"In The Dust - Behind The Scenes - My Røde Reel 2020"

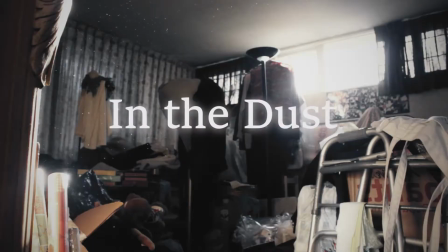I'm Gabriel Villar Lozano, director of In the Dust, and this is a little behind the scenes about it. So how everything started? Well, I wasn't sure what to do until I saw this guy, the dog bear, Patoso, that's how my sister called him.
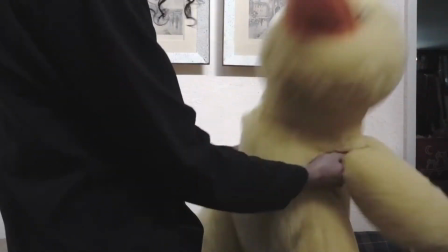And I was moving it around and I was saying, this guy's so funny looking. Instead of writing everything down, I was running out of time. I decided to just to shoot it so originally I shot this
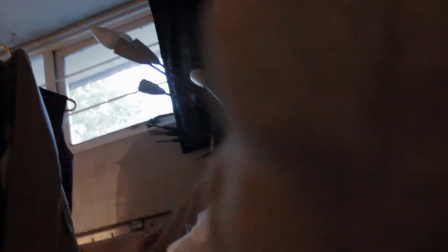thing that it was the base for this and originally I wasn't using even the doll but one shot that I prefer from this one this to accomplish
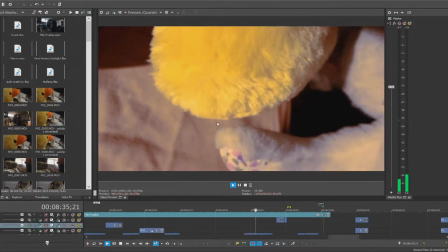it it was in reverse so this would happen look at that it's moving its
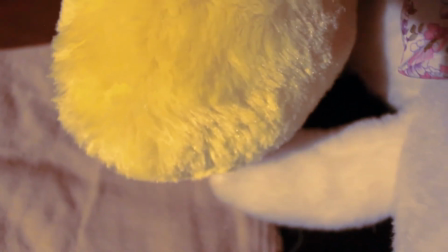hand by itself so yeah backwards it looks like there's my cameo because this effect also is
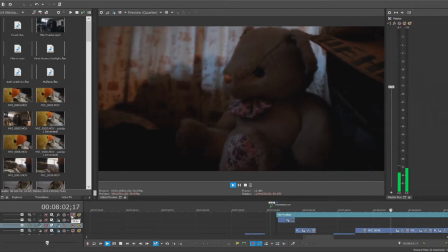in reverse all of that worked in order to know what was going to be the style, if I needed better shots, what was the rhythm. I edited everything and the very next morning I started to film because at
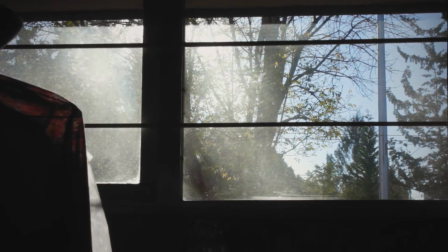7 a.m. the light was going to come through the window so I could have this beautiful shot here. It's real dust. It's like that in there. Because of the movement of the camera, this shot, most exaggerated shot of the whole short film. It's trying to be as, I don't know, cheesy. It's exaggerating all of that buildup from before. But yeah, to be playing around with these toys, they have their own life. In fact, let's interview them.
Yeah, it's the first time the director calls me to repeat the whole thing again. I had to do my own stunts. So many times, like 26 if I'm correct. It really bruised myself a couple of times. I had a boo-boo.
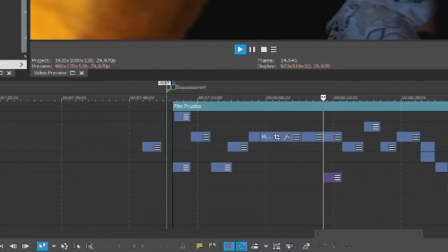The SD card that I was using, it was not letting me record more than maybe 10 seconds of footage.
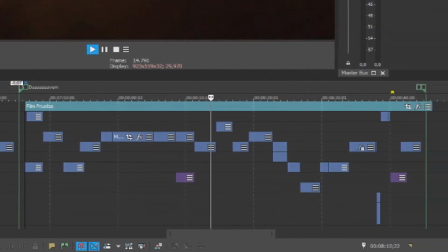That was such a problem. I used the two Rode mics that I own, the Rode NTG3 and one of my two SC6L mics. With that I was able to record all the sounds that I needed. and the doll coughing. It's just me coughing, but I pitched it up.
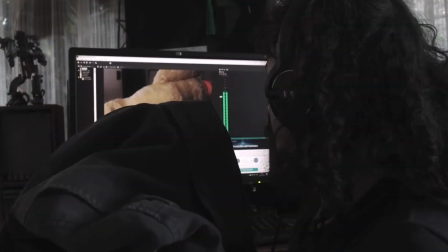This type of jackets, every time they move. Then I needed music. For this new version, I ended up asking my dad because he's a composer.
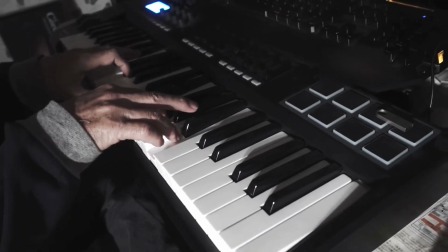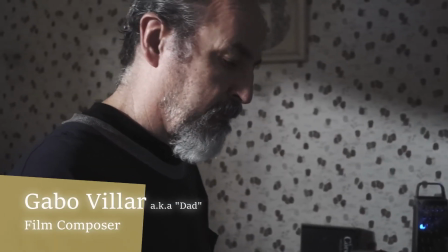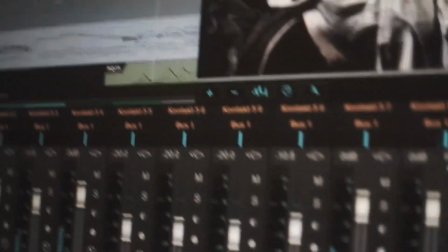And that's it. I hope you enjoyed this little behind the scenes and thanks for watching. Ciao!